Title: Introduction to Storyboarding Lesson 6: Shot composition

Now, in a different scene where we would want to emphasize the lower half of the scene, we want to emphasize maybe more of the grass, more of what's happening on the ground plane, right? We can place the horizon line on the top half of the grid horizontal line. So in this scene, we would want to emphasize more of the house and the car going towards the house. Now, if you want to emphasize more of that, we wouldn't show more of the sky, right? We would show more of the land. So that is why in this one we carry the horizon line up more towards the upper half, right? And even in this scene, we could see that we place the two objects on the points, right? We have the car on one of the grid points, and then we have the house on the grid points, because there are two focal points of the scene, right?
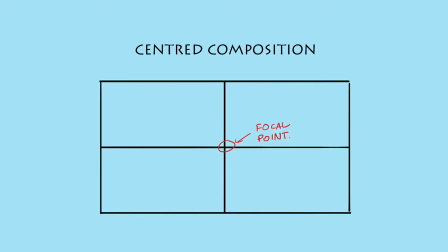The car and the house. Now we're gonna move on to another composition tool, or it's another way of composing a scene, is a centered composition, right?
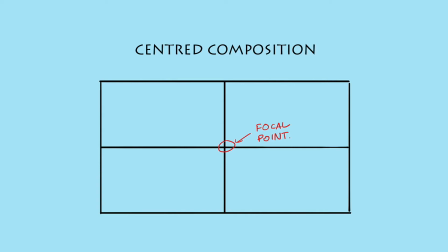Things directly in the middle of a scene. Now, when someone is watching a movie, when an object is placed like dead center in the composition, it usually pulls the most focus.
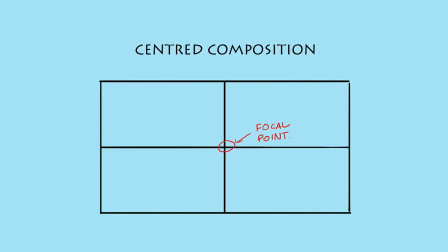So whatever objects around that subject will always come maybe second to the audience member. So placing objects in the dead center, as you can see, which is another good way of focusing your audience's attention, is putting something in the dead center.
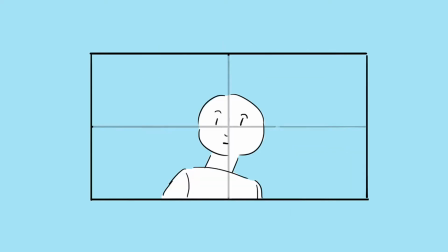Like in this example, we have a close-up medium, a medium close-up of this character, and his face is dead center in the scene, right?
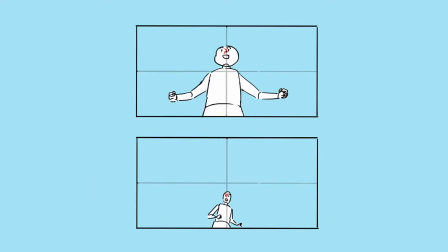Now, we don't always have to place the person's face dead center. You could have some leeway when you're placing the object. So in this example, we have on the top one, we have
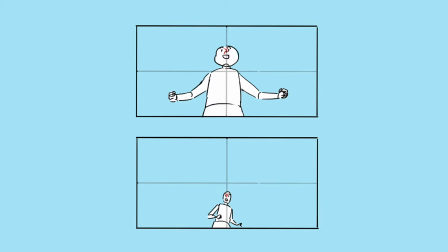a medium shot of a person outstretching their hand there, but as you can see, their face isn't totally in the dead center. It's slightly above, and you could place some objects slightly above and still in the center.
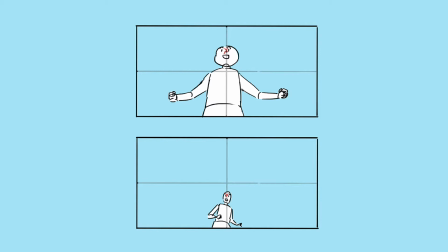The point doesn't have to be between their eyes all the time, dead center. And the same thing in the bottom here. We have the subject. He is in the center of the screen, but he isn't dead center. And this is still okay to place your subject. He doesn't always have to be dead center.
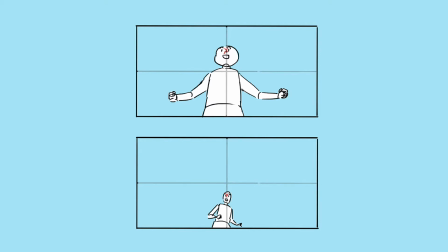You have some leeway in between, the areas around dead center. Right? Now, even when you're doing
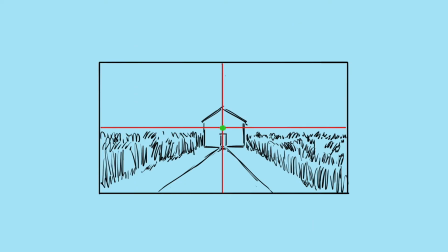wider shots and you have more scenes with like buildings and outside, you could also use the dead center composition. So in this one, we have a house in the middle of the field, and we want our audience to look directly at the house.
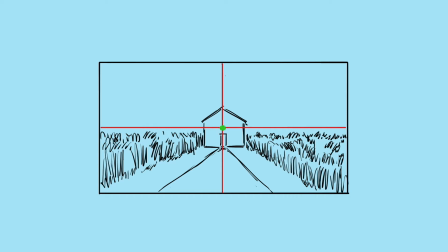We don't want the audience to be distracted by anything else from this house, because we know that the story is happening in this house and we want them to focus on that house.
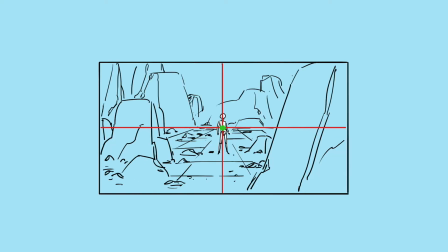It's the same thing with a subject placed in an environment, right? There's so much complexities happening in the environment, and maybe the subject might be really small.
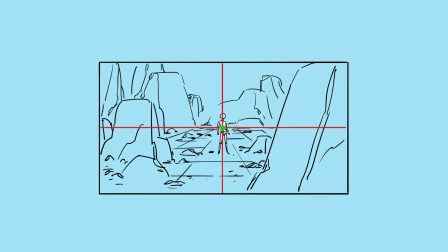We might want the subject to be small so we could show the environment. What we would do is place the subject in the dead center, right? That's if we want our audience to focus on our subject, even though he's so small in the scene.
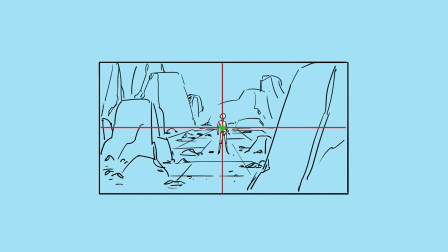Using dead center composition will make it a lot easier for the audience to focus on this subject.
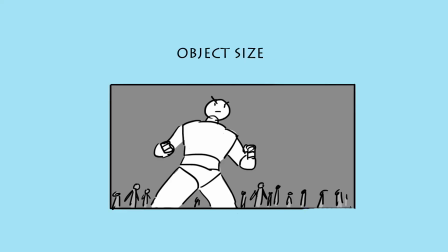So now we're going to move on to our next way of composing your scenes, and it's understanding object size in your scene, right?